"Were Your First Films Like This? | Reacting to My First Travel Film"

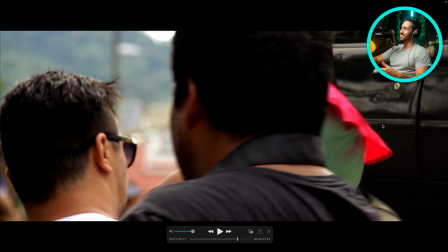(8:17)
So I masked out everything to the right of him here. So we have this right side showing up And then
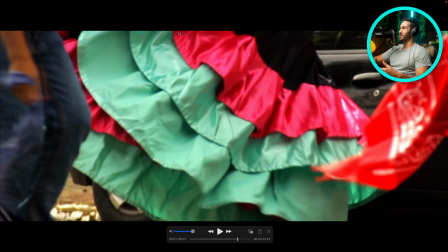(8:25)
it basically cuts out everything to the right side of him Shows the shot underneath,
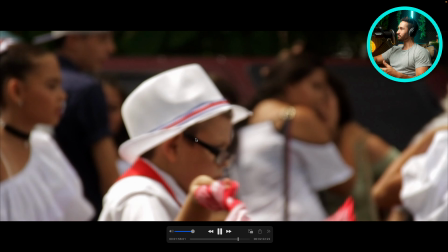(8:30)
which is this one In retrospect,
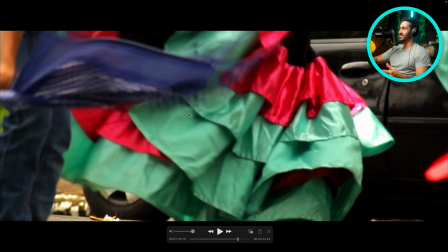(8:32)
I should have shown a wide shot of whoever is wearing this dress It's always good to get a full scene of whatever you're shooting So if you have a shot of, for example, a person dancing in a parade in a dress like this You start with that wide shot If you have a wide lens on your camera,
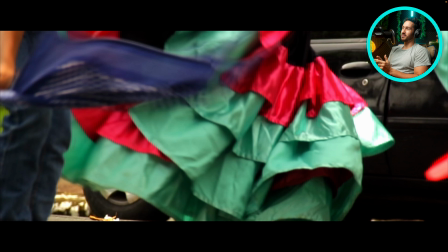(8:50)
if you have a longer focal length, then get this shot first and then get what would be the beginning and the end. So you can start off with that wide of them, perhaps getting ready or whatever. Then you have that close up of them doing the action, perhaps a shot of their face, perhaps a shot, a reaction shot of people looking at the parade. Even if they're not looking at this person in the dress, you still have a reaction shot of them. So it appears like they are reacting to this specific person wearing the dress. And then you have some type of end shot. So the end shot could be the same thing, them dancing, and then some type of moving the camera. So you can connect that with another shot, or perhaps they maybe stop dancing a little bit. And that's the end to the sequence. But I didn't do that here because partly I just didn't know.
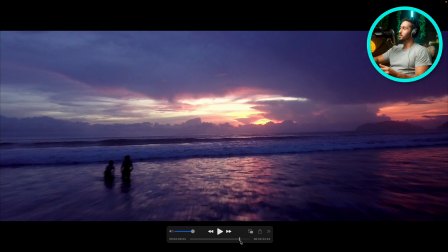(9:41)
Okay. So I do like that I match the music well with a lot of these transitions.
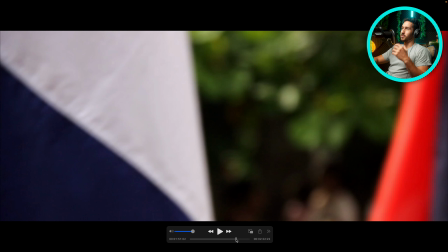(9:47)
So when there were the whooshes, it was always on some type of... It was always on some type of hit or on, I'm sorry, some type of beat and stuff like that. So I did that well. Sound design is okay. Very cheesy though. Suckbacks, a lot of whooshes, and it's extremely noticeable. In retrospect, I should have included more direct sound effects and ambient sound effects so they feel like they're more in the scene as opposed to watching some video that has a lot of whooshes and stuff. It feels less immersive because it's mainly those transition type sound effects.
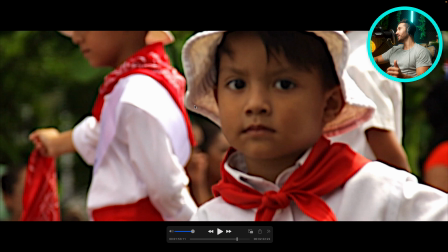(10:27)
And man, did I digitally zoom in, digitally crop in here way too much. I also, this wasn't in focus. I don't think the Canon T5i had good autofocus, so I'm manually focusing these shots.
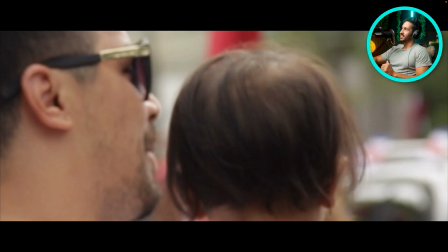(10:40)
Nevertheless, that's still pretty bad.
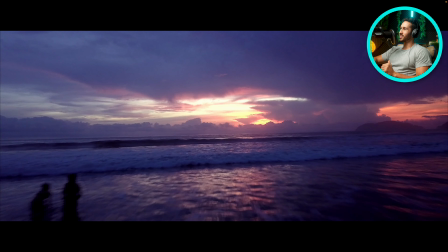(10:45)
And boom, another LumaFade. Decent drone shot. I think the horizon is off center, which bugs me now. So we have, it's a little lopsided. I should have fixed that in post. Not, just a pretty, I mean, no color grade. I'm pretty sure that's just a standard Rec. 709 shot. Really pretty.
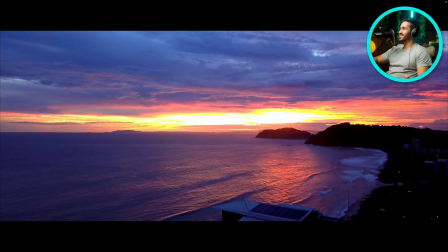(11:04)
There were gorgeous sunsets, though. in Costa Rica. Yikes. I mean, I think this was already blown out in camera. I don't think the dynamic range of the Mavic 1 was stellar, but yeah.
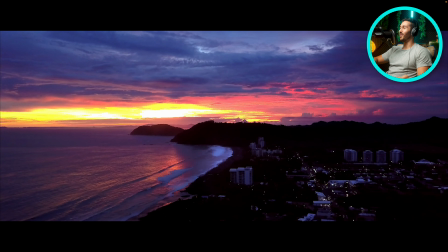(11:16)
Nice rising shot. I don't know why I added that sound effect. Listen to that.
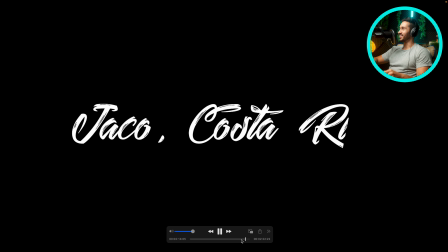(11:22)
Perhaps because it was the last shot, I thought that that would accent it. And then of course you have the Sam Golder type text over top.
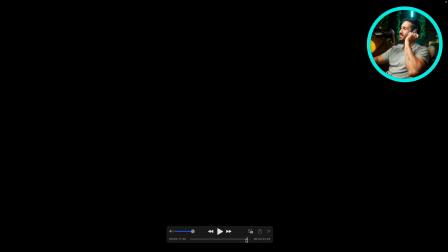(11:33)
and then a little racing sound and I made sure to keyframe it so it went from left earphone to right earphone to match the visuals.
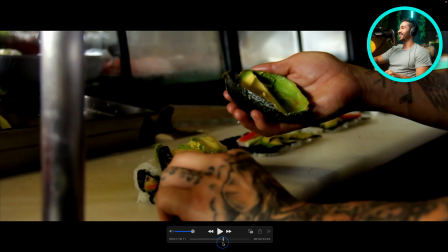(11:41)
Yuck. Yuck, yuck, yuck, yuck. But you start, you gotta start somewhere and it's nice to look back on older videos of yours because you realize how much you've grown and are continuing to grow. So I enjoyed this. As embarrassing as it is, Kind of is nostalgic in a way. And thank you. Thank you for watching. If you are disgusted as I am, let me know in the comments. Let me know how disgusted. One to ten. And I hope you guys have a great rest of your day. Keep on creating.